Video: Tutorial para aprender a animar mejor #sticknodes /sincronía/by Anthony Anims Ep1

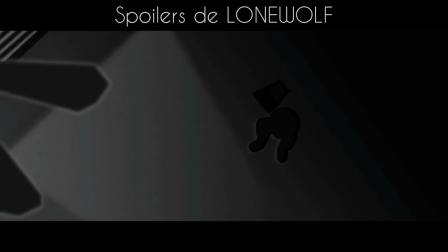6s
Hola, muy buenas a todos. Yo soy Anthony Animation y en este nuevo tutorial aprenderán sobre cómo animar con sincronía.
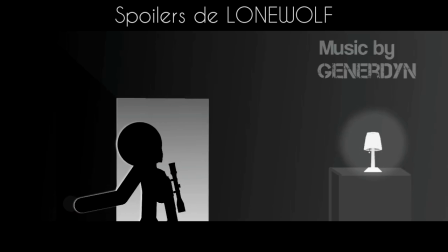12s
Sé que quizás les parezca extraño este cambio en el que use mi voz en los tutoriales, pero a partir de ahora será así, usaré mi voz o la de otros animadores de la alianza,
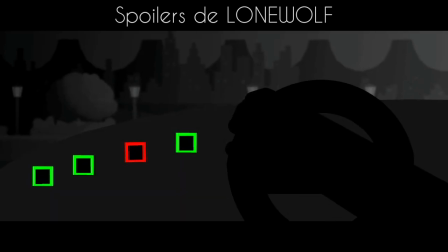21s
ya que esto permite ser un poco más expresivos a la hora de cerrar,
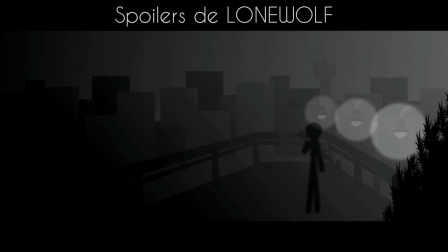24s
digamos, los tutoriales, y quizás que otras personas de otro idioma puedan implementar los subtítulos.
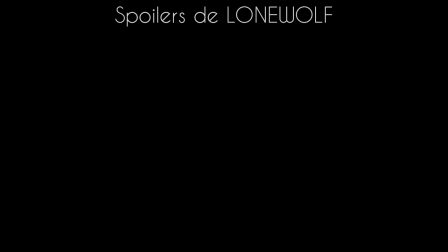30s
Disculpen si la longitud del video es demasiado larga, o sea ya excede casi los 9 minutos de duración Sé que es bastante tedioso tener que ver un tutorial de 9 minutos
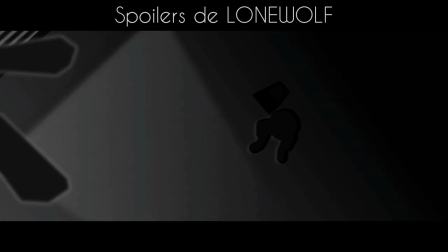40s
La cosa es que pongo varios ejemplos para que puedan aprender bien como animar la sincronía Y que sepan que es una de
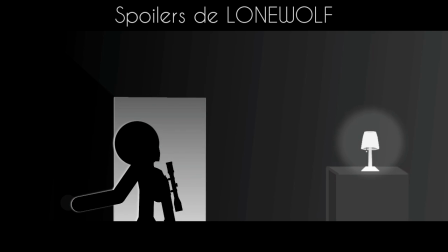46s
las mejores maneras de animar Les digo que yo desde que descubrí esta forma dejé de animar totalmente a 100% en la misma escena Este tipo de animaciones
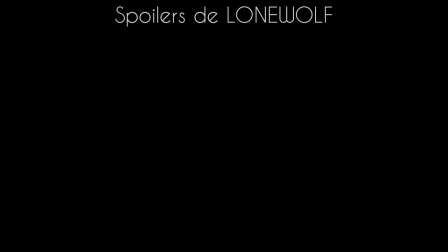54s
se basa en que hagas el objeto principal de la animación Lo animes por primera vez en un clip de película O quizás en la misma animación Pero el clip de película es para dispositivos de gama media o baja En los que quizás no dependan de un buen sistema Y eso les ayudaría a mantener el rendimiento del dispositivo correctamente Bueno,
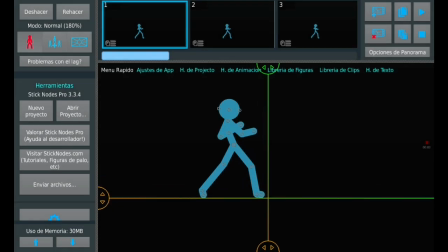74s
como ven aquí,
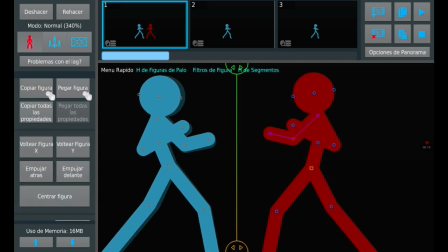75s
ya este es el primer ejemplo En el que ya tengo animado el primer statement Que sería el statement azul Estoy posicionando primero en rojo Ojito,
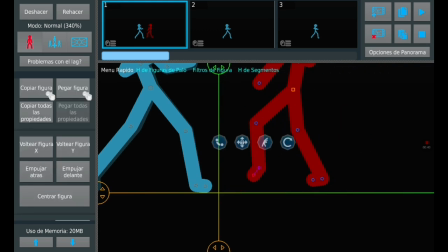84s
la posición debe ser diferente No puede ser la misma posición para no repetir,
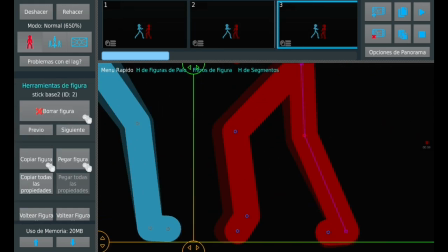88s
digamos, la escena Y bueno, ir haciéndole un easing sencillo, aquí como están viendo en pantalla Para que el movimiento sea suave,
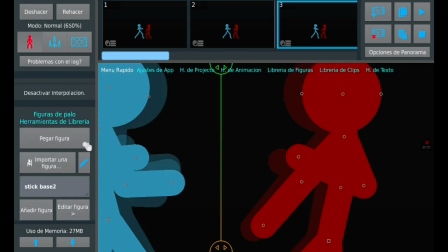95s
no un movimiento brusco En el que el stickman no salga disparado Más bien que salga como que de una posición de reposo a la acción,
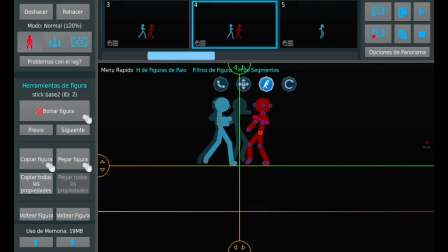102s
lentamente Ahora, otra cosa que verán Es que, como efecto, empezaré a animar los keyframes O sea,
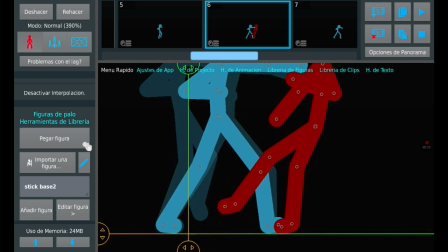111s
las escenas importantes de golpeos En este caso golpeos, ¿no?
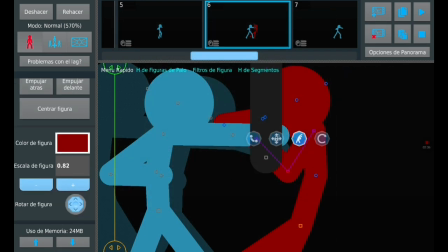117s
para que tener más o menos una idea de cómo será la animación y entonces importar esta figura que te permite dar como un poco de
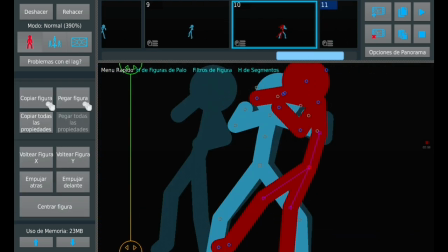126s
más relieve digamos al brazo para que se vea como que por encima del otro
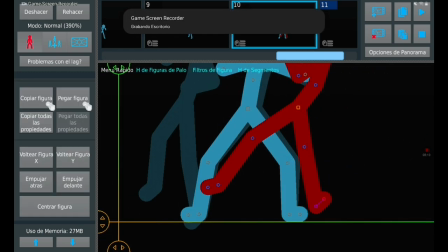130s
aquí haciendo lo mismo después del último golpe no les mostré la escena al
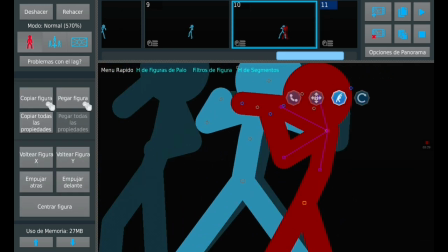135s
principio pero ya verán al final cómo queda con el estigma aquí estoy
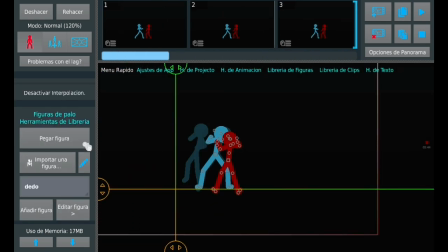140s
posicionándolo de ojito esta posición no es como que se tenga que quedar así para siempre
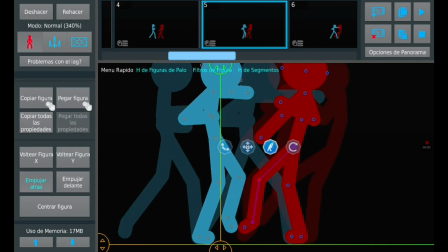144s
puedes remodelar la final pero es una manera de hacer un history
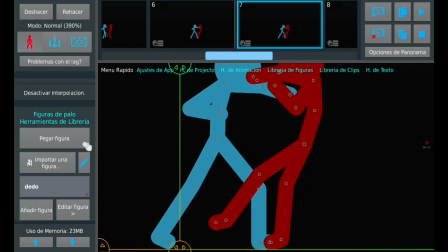149s
board de manera sencilla no sé que no es precisamente un historial
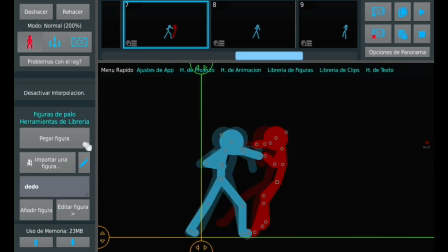155s
pero es lo más cercano que pueden hacer en los casos de sincronía porque
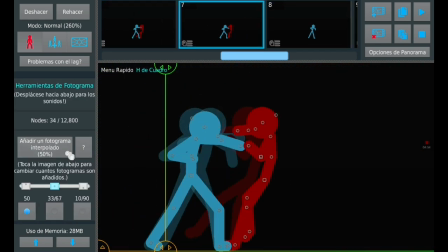160s
claro la aplicación no permite tanto por ahora ahora lo que
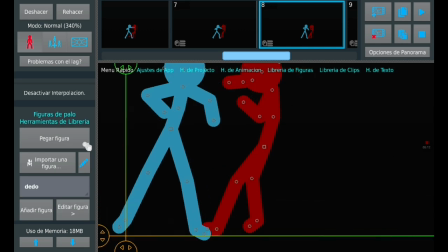166s
estaba haciendo es repasando los fotogramas para de así hacerme como una
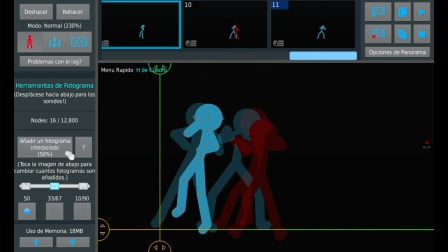171s
idea de cómo fluir a la animación e ir rellenando las claro a base de copia y pega
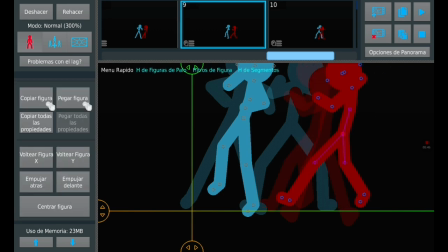176s
y rellenando la animación haciendo que coincidan el fotograma anterior ya que el fotograma posterior
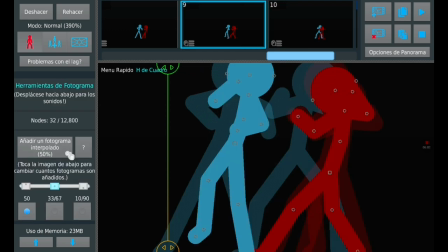181s
al que estás editando lo vas a editar después para que se adapte al
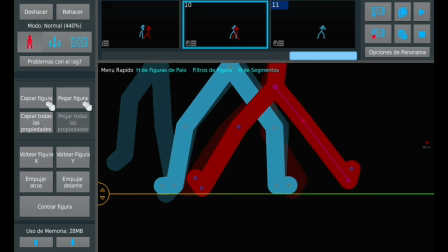186s
fotograma anterior no de otra manera y tuve que
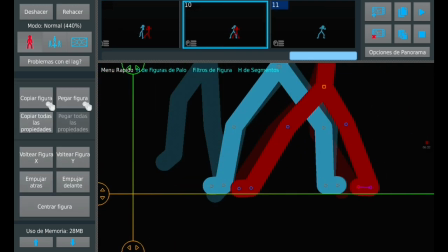190s
cambiar el keyframe porque no coincidía con la escena
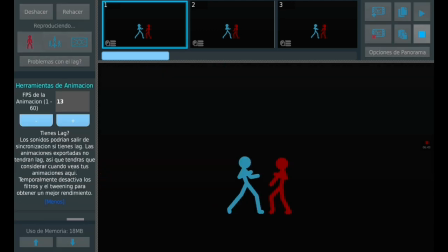196s
Entonces ahora lo que queda es ir revisando Claro, la animación lleva mucha vista, mucha vista Si no, como ven ahí el estigma,
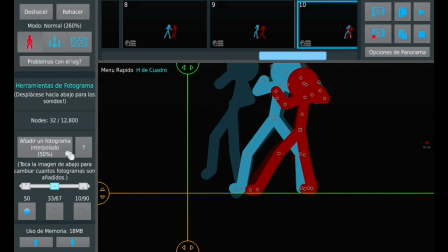203s
el rojo patina Entonces hay que hacerlo un poco más de movimiento de naturalidad Porque tiene dos fotogramas erróneos ahí Ahí los rectifique
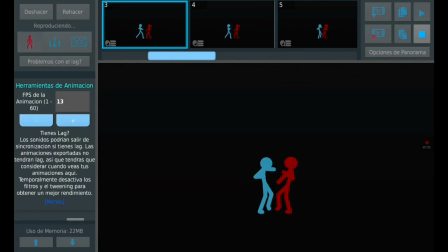212s
Entonces Lo que hay que siempre es mirar eso Les pongo el video en una
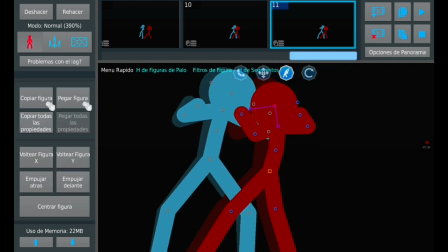218s
velocidad más rápida de lo normal Una velocidad de reproducción más rápida Para que el video no sea infinito tampoco